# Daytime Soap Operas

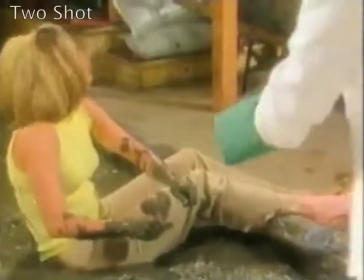(4:14) Great. Thanks. Here.
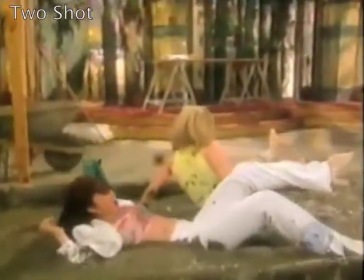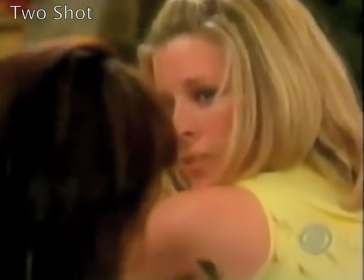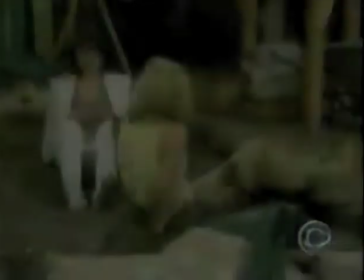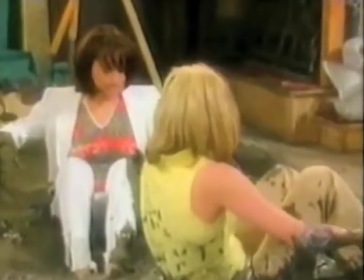(4:36) Oh, yeah, this is a real laugh riot. Oh, well, you know what? I think you look really good in mud.
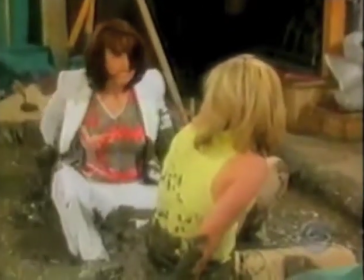(4:42) Oh. No, you don't. Oh, looks like the princess got yanked down to earth sooner than she thought.
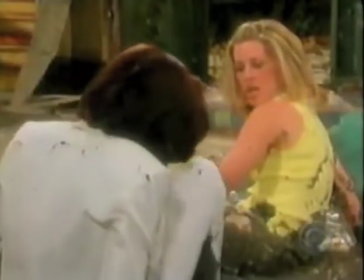(4:52) Oh, gosh. Well, Oh!
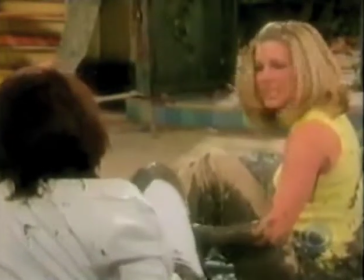(4:57) No one can say that you have a problem with getting your hands dirty on a project, Olivia. Now, can they?
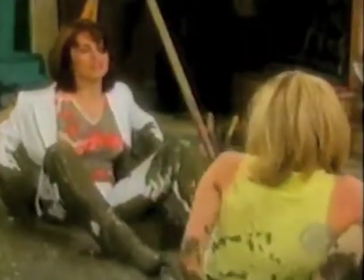(5:02) You are such a funny, funny princess.
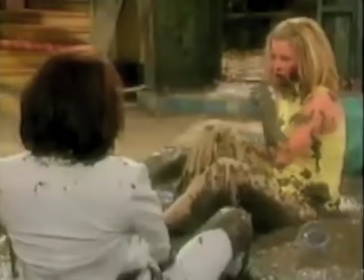(5:08) Well, let's see how childish we can get.
Through the use of two shots and shot reverse shots, emphasis is placed on Olivia and Cassie's fight.
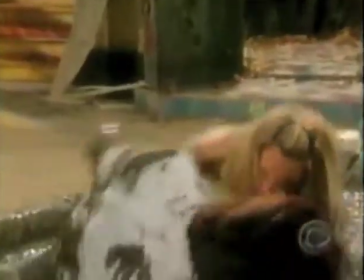(5:16)
The camera has several set positions that it returns to in order to capture different angles of the scene without moving.
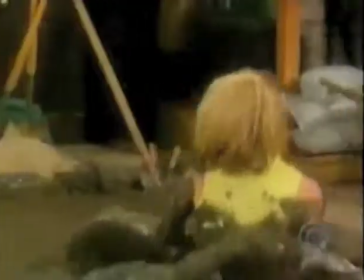(5:23)
Close-ups and medium shots are used so viewers can see the actors' facial expressions better.
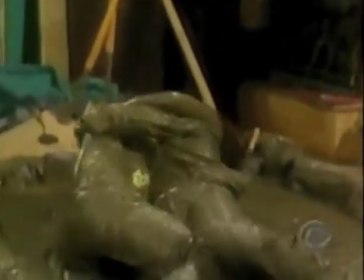(5:29)
The music reflects the mood of the scene and intensifies as the scene intensifies.
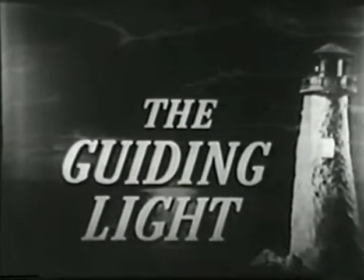(5:36)
Since their creation, soap operas have gone through many large changes, including making the jump from radio to television.
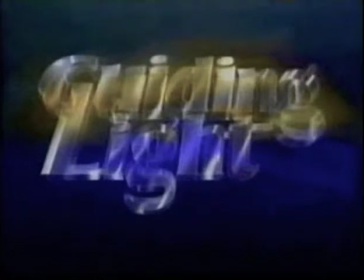(5:42)
The only thing that remains constant is the audience, whose die-hard following of these daytime serials has let shows like Guiding Light stay on air for 72 years.
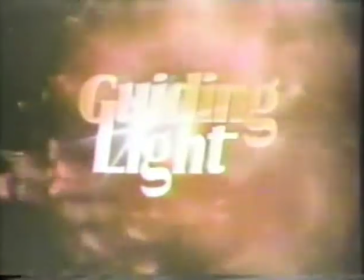(5:51)
Soap operas have withstood the test of time.